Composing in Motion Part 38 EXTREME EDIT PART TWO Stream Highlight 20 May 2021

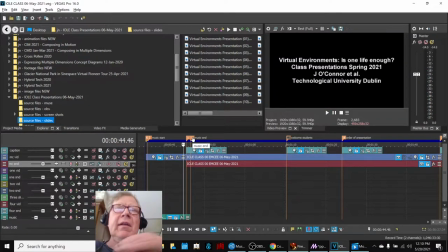okay everybody um and that crossfaded in and out anyway the point is that those could be done
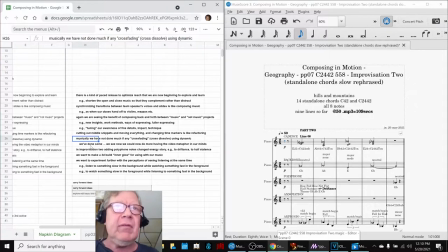more with dynamics soft loud loud soft we've done some but we could do more now so anyway we finished that video then we went and began working with our geography piece again and we made what we called improvisation 2 where we we basically said we
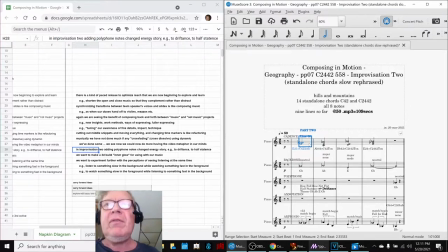rephrased it we went even slower we went to 50 and we changed how it ended and how the phrases ended and we're that we wished, we're working with a slow tempo on purpose.
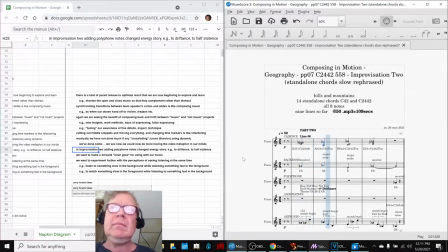And to be honest, sometimes it just drives us nuts. And we said, how come it doesn't drive us nuts when we use it with videos?
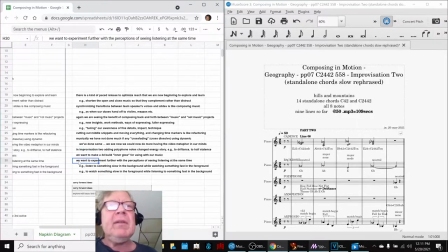We said, aha, we would like to experiment further with the perception of seeing and listening together. So if you listen to something slow in the background, but watch something fast on the foreground, it's cool. Or if you are watching something slow in the foreground and listening to something fast in the background, that's cool too.
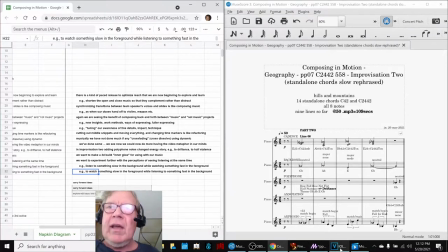A particular example, again, is how our movie starts.
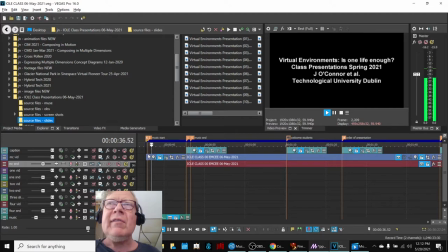You know, just listening to that, watching that title slide with fast music in the background. Normally, we just make a title slide of four seconds. Instead, we're doing almost 10 because the music is, oh, oh, oh, you know, what's this?
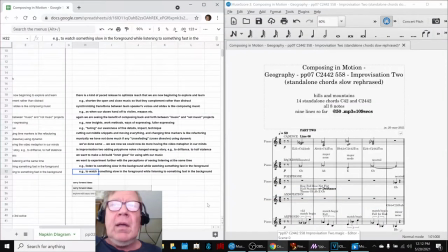So, anyway. Because of that,
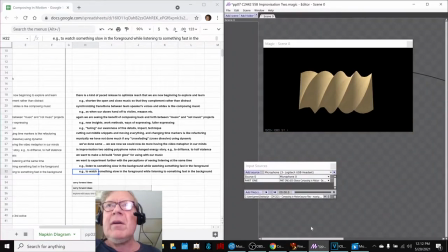we made a music animation using part one of our new improvisation, and this is what it looks like. I'm going to play it.
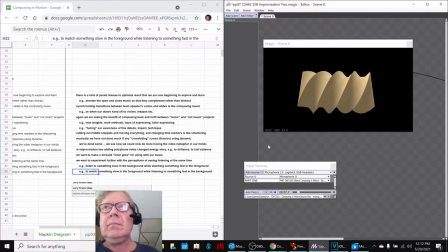And for some reason, it seems to us that it's a little, we're not going quite as nuts listening to that slow part one.
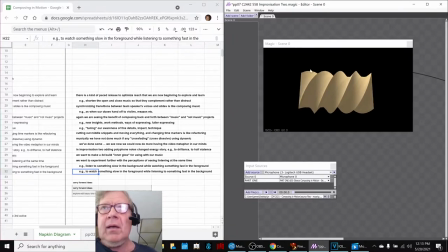We just took part one while we watched this turning corkscrew.
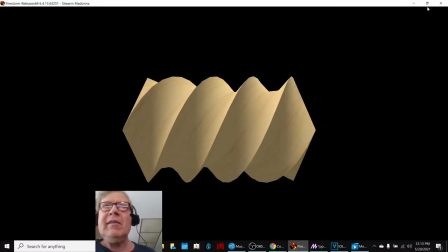And the turning corkscrew came from, of all places, our 3D environmental platform, which is here.
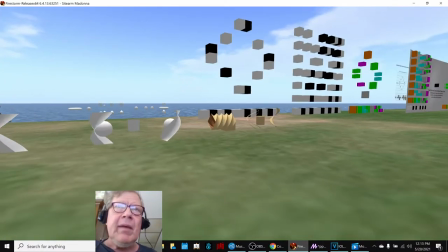And you remember that in one of the previous streams we made, we were fooling around with making rotating 3D objects.
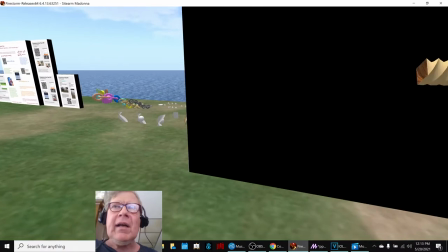So we took this one and we just made a copy of it and shot it against a pure backdrop.
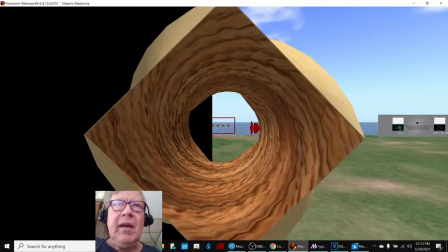We were thinking about maybe looking at it this way and that way, but we thought, well, we'll just try the simplest possible thing.
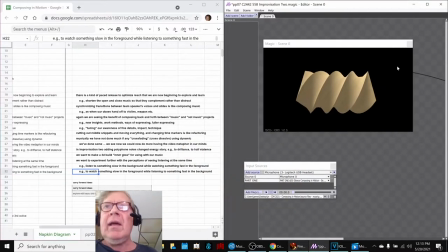So we took a straight shot like that, and then we blended that in as one can do with our animator.
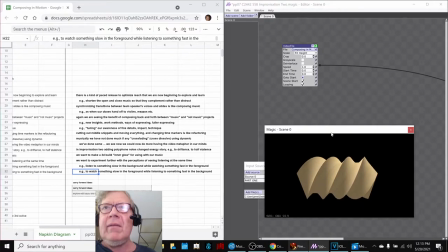We just said, take the video file and play the music against it.
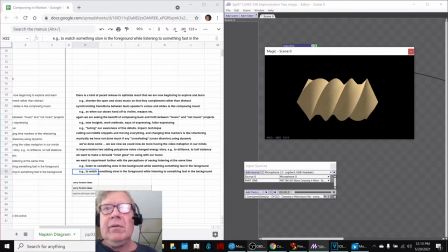So that was encouraging. So what we're going to do now is we're
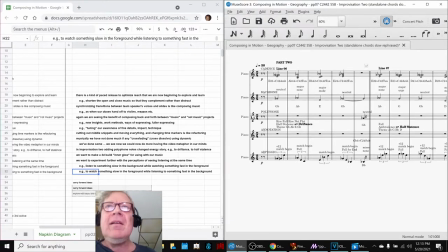going to play what we're calling the rephrased
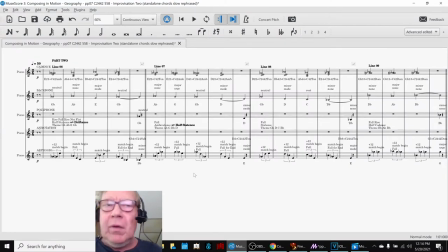Geography Improvisation 1 in its entirety for you, and here we go.